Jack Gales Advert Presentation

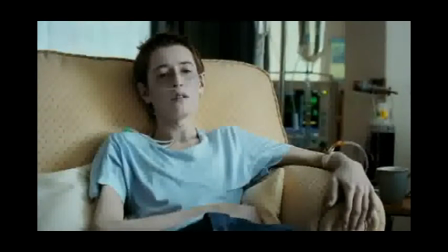The style of this advert is realist because of the huge impact it has on people's lives when they find out they need an organ donated,
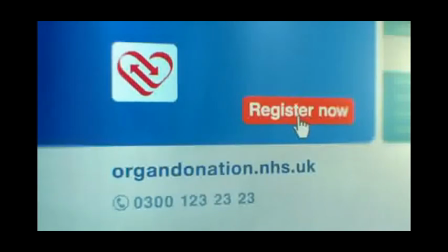and the risks that may occur if they don't get a new organ. The codes and conventions of the advert show a very slow camera shot zooming in on the young boy,
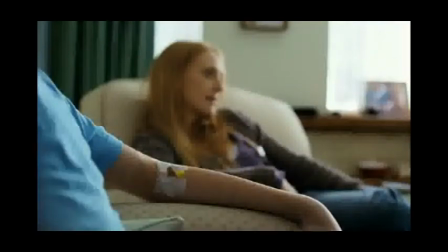slow suiting the mood and maybe the effect of the boy getting worse, like a slow,
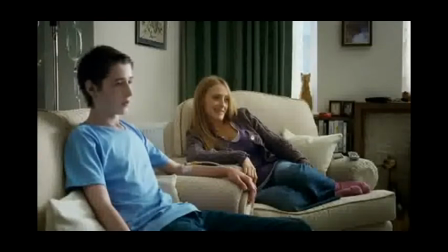painful death. It focused in on the main sign showing the young boy is getting ill.
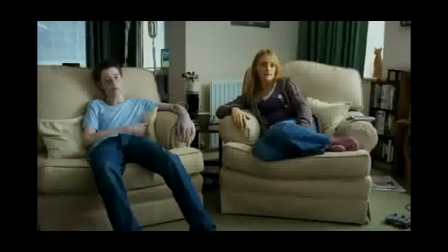For example, it shows his pupils dilating, a very nasty cough, and his skin turning blue and starting to lose a lot of weight.
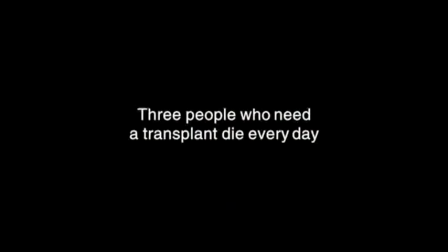The sound and music in this is very simple but also very impacting. It is the sound of a heart rate machine and an oxygen mask.
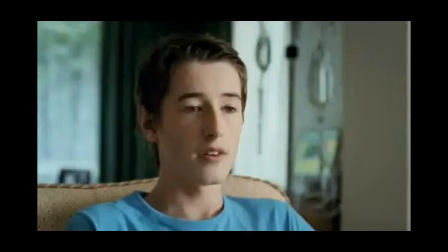They gradually get louder as the advert reaches the end. The emotional responses in this advert are fear because of the huge fear of losing someone you love.
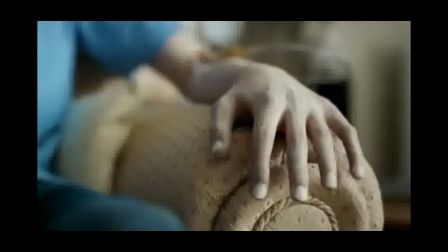For example, the lady shown in the advert isn't seeing a stranger dying, it's her own son.
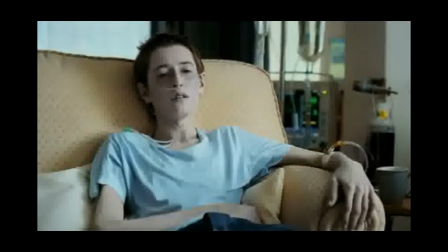And compassion because it makes people want to help people who need donated organs and help to save someone's life.
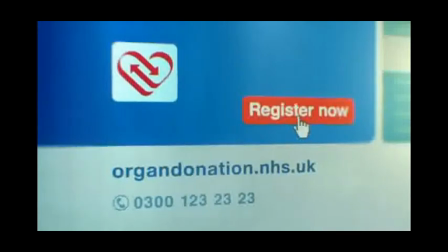The characteristics of this advert are lifestyle appeal again because of the demand of donations to help save people's lives.
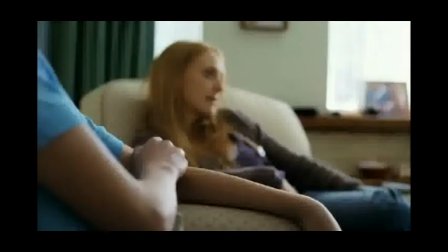It is not just the elderly people who need organs, it can be children as young as 3 or 4.
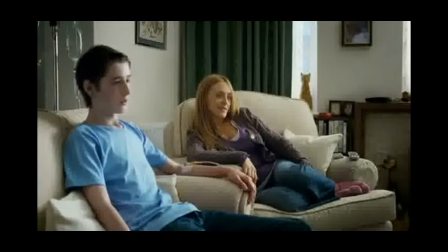And the brand identity showing their logo and the impacting tagline, 3 people who need a transplant die every day.
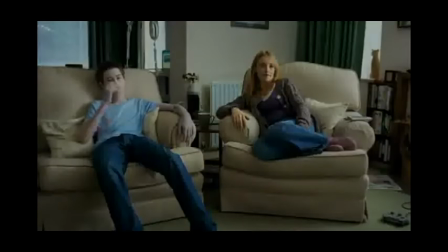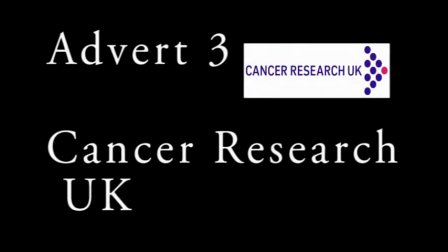The next advert is the Cancer Research UK.
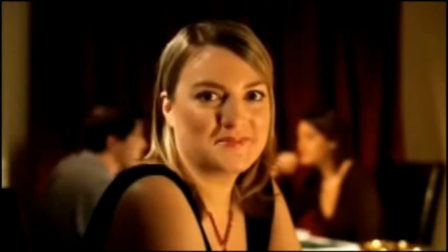I shouldn't be here. I shouldn't be here.
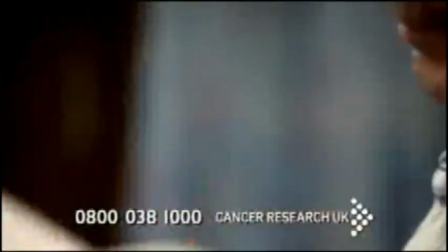I shouldn't be here. Thanks to Cancer Research UK, thousands of people are here today who wouldn't have survived 10 years ago.
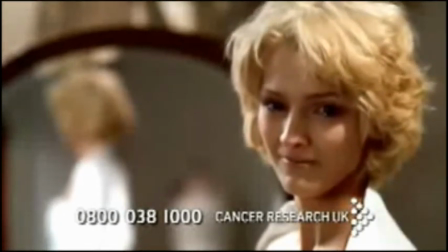My mum should be here. Please help more people to be here.
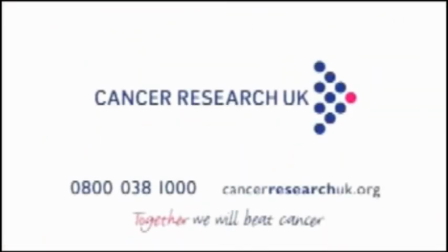Call 0800 038 1000 and give £2 a month to Cancer Research UK.
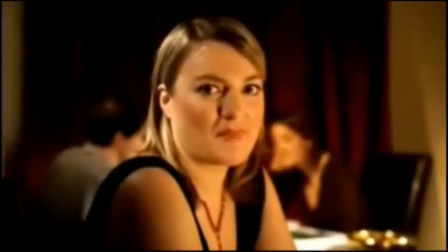In this advert, it shows people who have been affected by cancer saying, I shouldn't be here.
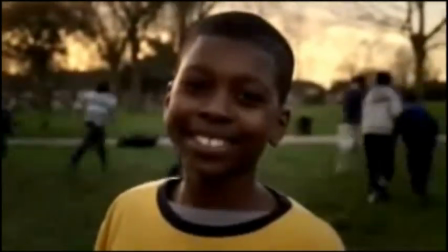Showing people of all ages, and at the end, a young lady on her wedding day says, my mum should be here.
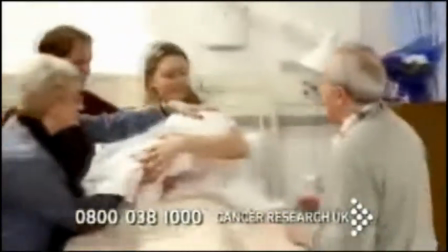The voiceover gives facts saying, thanks to Cancer Research UK, thousands of people are here today who wouldn't have survived 10 years ago.
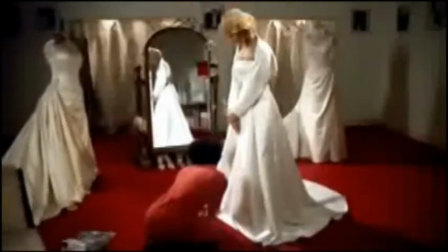This is very impacting because it shows how badly cancer affects families and how lucky people are to have been cured of it.
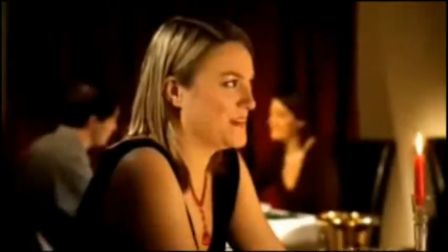It shows how a lot of generous people who have donated money and saved people's lives, young and old,
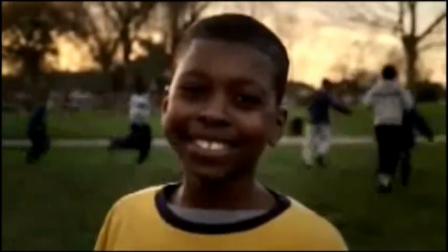and helped them be there for a special moment that they never thought they would see.
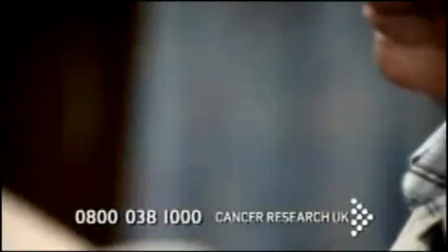The style of this advert is realistic because cancer is one of the most recognised
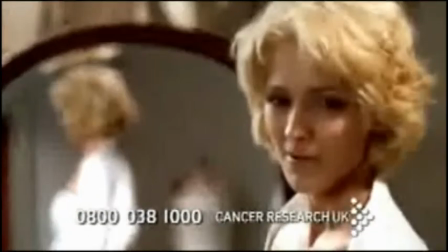terminal illnesses in the world and has such a massive impact on families when a loved one has been diagnosed.
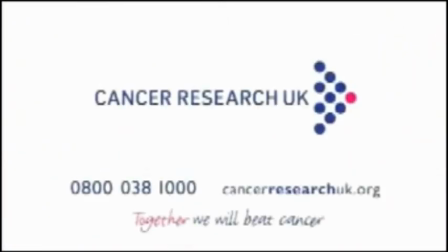The codes and conventions in this advert are simple camera shots of people saying, I shouldn't be here,
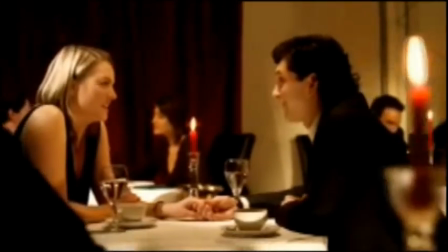and how happy and thankful they are for the money that has been donated to save their life.
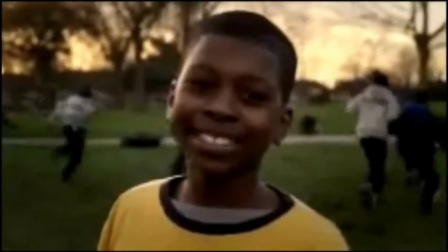The sound in this advert is very emotional because they're using a piano playing slow music which is used to suit the
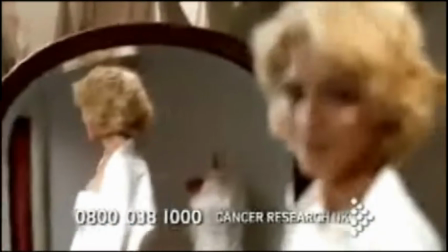very sad mood cancer gives people, but at the same time it shows the relief in people who have been cured and how thankful they are.
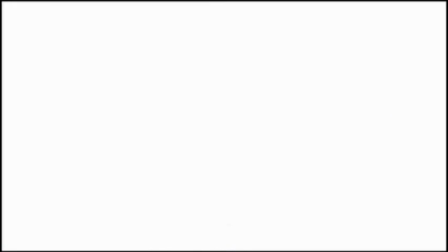The emotional responses are problem solution and compassion. Problem solution because the advert is showing how many people have been cured of this deadly disease,
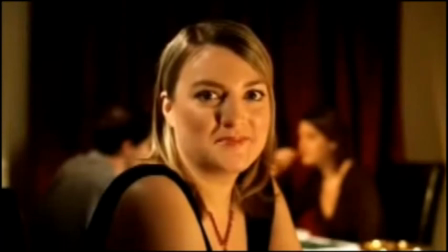and compassion showing that the people have been saved by the generosity of the donators.